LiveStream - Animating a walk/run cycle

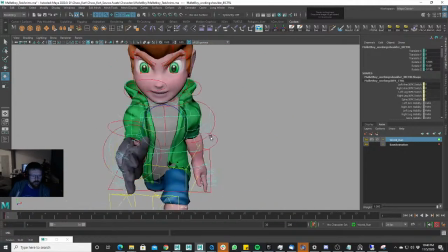At my studio, I actually animate quadrupeds mostly,
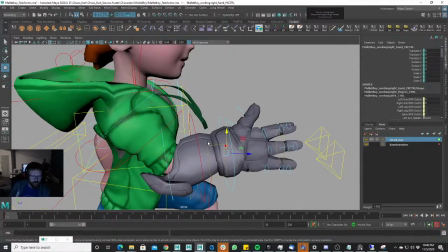quadruped characters, and so I love animating biped characters whenever I get the chance.
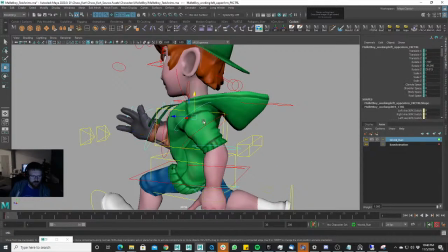We don't at WildWorks, we just pretty much animate quadrupeds, animals,
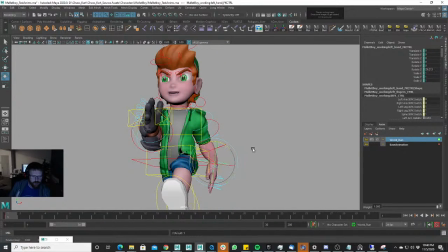and so it's really exciting working on Chaos Kart because
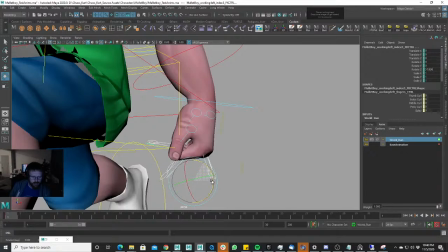it's filled with bipeds and the things that I haven't quite worked on yet at my current studio.
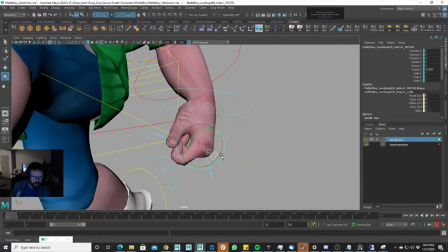Just shaping out the fingers, then you get a general pose with the fingers here.
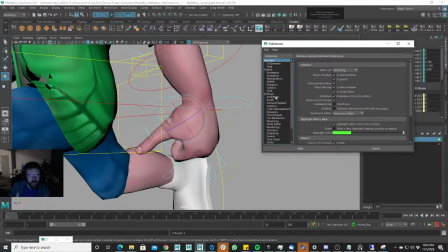I'm going to go into my settings real quick, make sure that I'm on stepped and clamped mode.
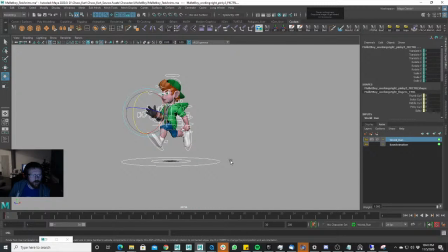Go into my graph editor.
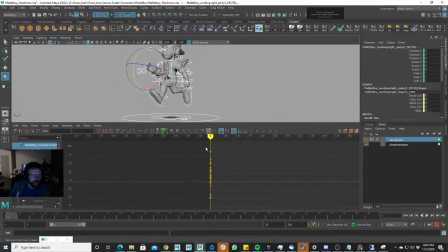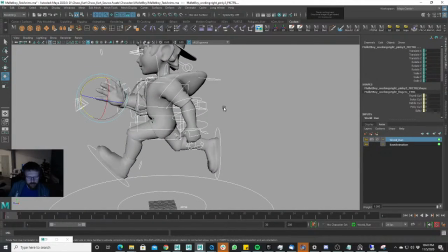Okay, press 6.
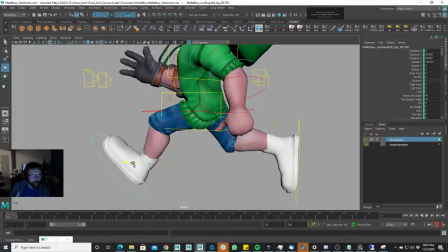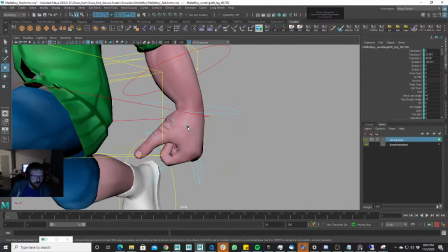Okay. You don't have
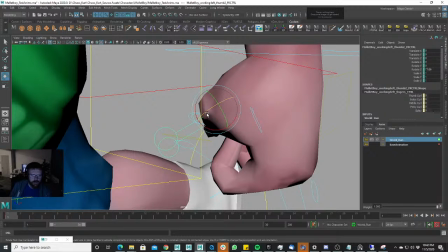have to block out the hands. You don't have to get a pose for the hands right now. But they just bother me when they're not in their pose. For such simple animations like this, I usually might leave the
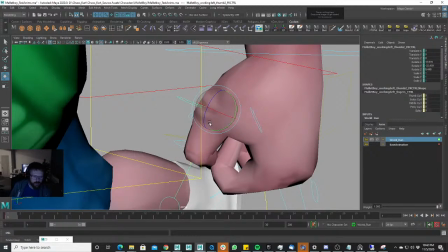hands just in a open default pose, but I like to
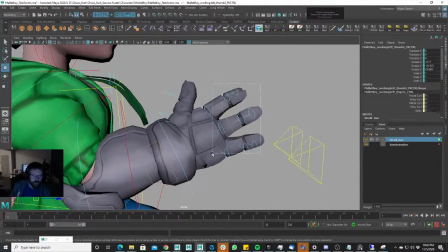pose them out in these kind of animations because they're kind of a big, you can see them more.
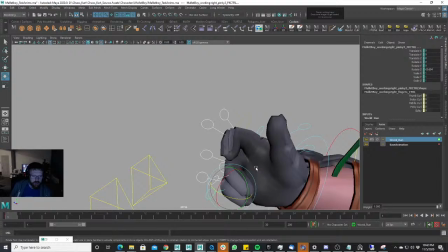These animations and these kind of animations, right?
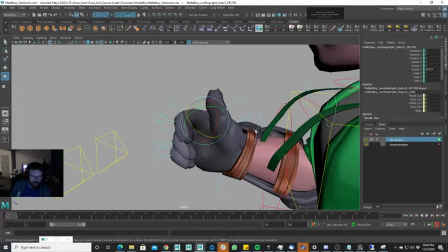So run cycle.
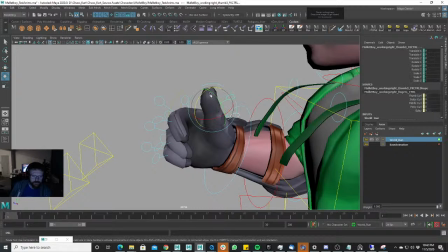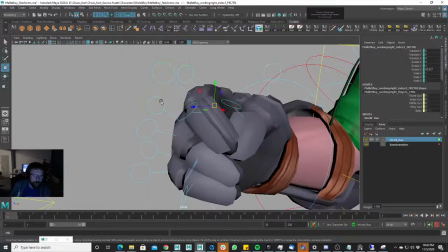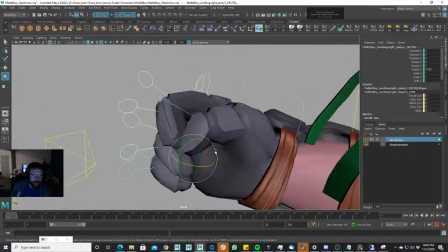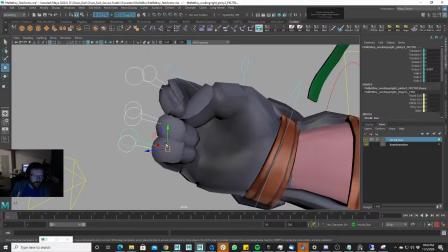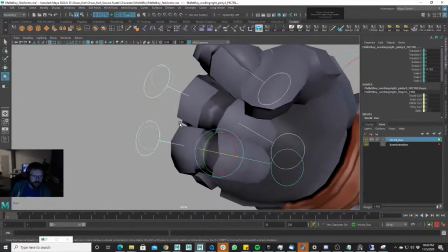I'm going to say same thing I've been saying on my videos.
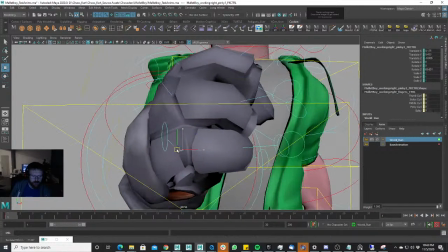If anybody wants to send Baka Bros a message about animation lessons, or watching,
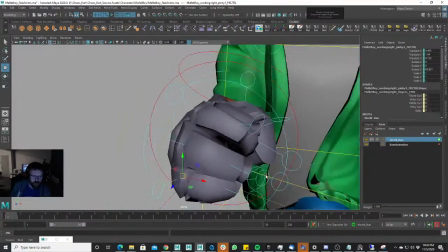looking at your demo reel and giving you a critique, I'd love to do that.
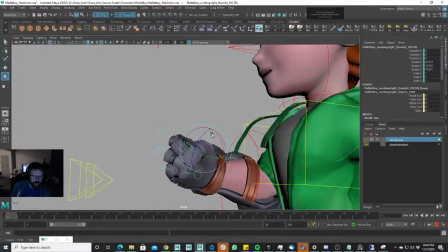And I think it'd be really awesome for anybody that wants to send in their demo reel for me to look at, just to give some general notes and stuff.
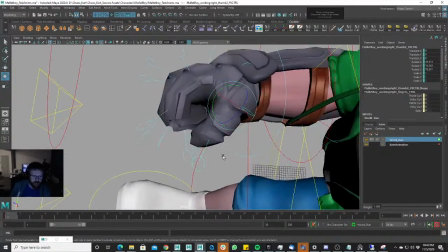I'd be more than happy to do that for you.
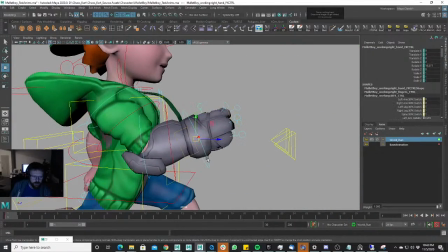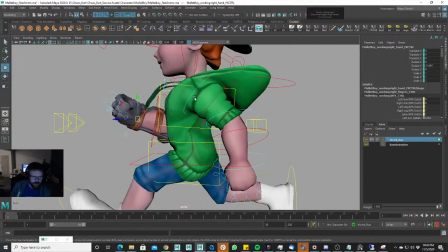And this is just going to be kind of a general run cycle here.
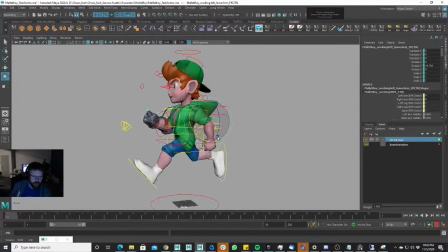Maybe we'll give it some personality depending on Mallet Boy's personality.
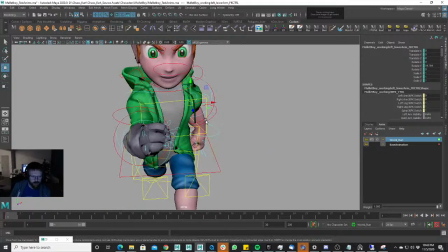He's a character that's kind of more confident, right?
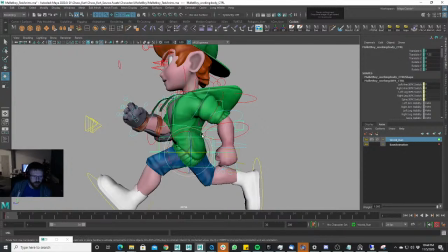And so we might be able to give him just a little bit more of a confident run cycle as we go throughout this, right?
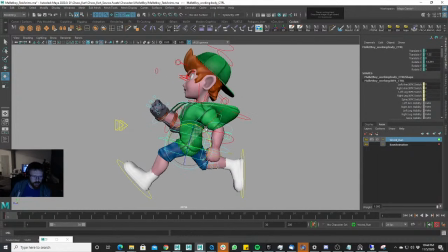There's actually a couple different ways general run cycle. You can handle a general run cycle. You can kind of do this type of run cycle, right? This is more like cartoony, where they're leaned backwards and they're like trying to run away from something.
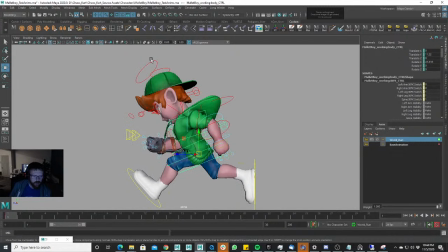Or you can do a more purposeful run cycle where they're trying to get somewhere.
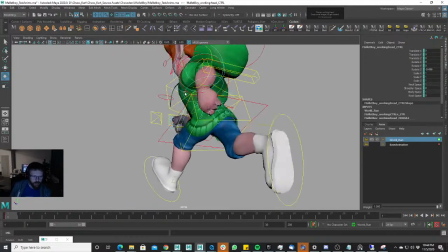They're more they have a goal in mind, right?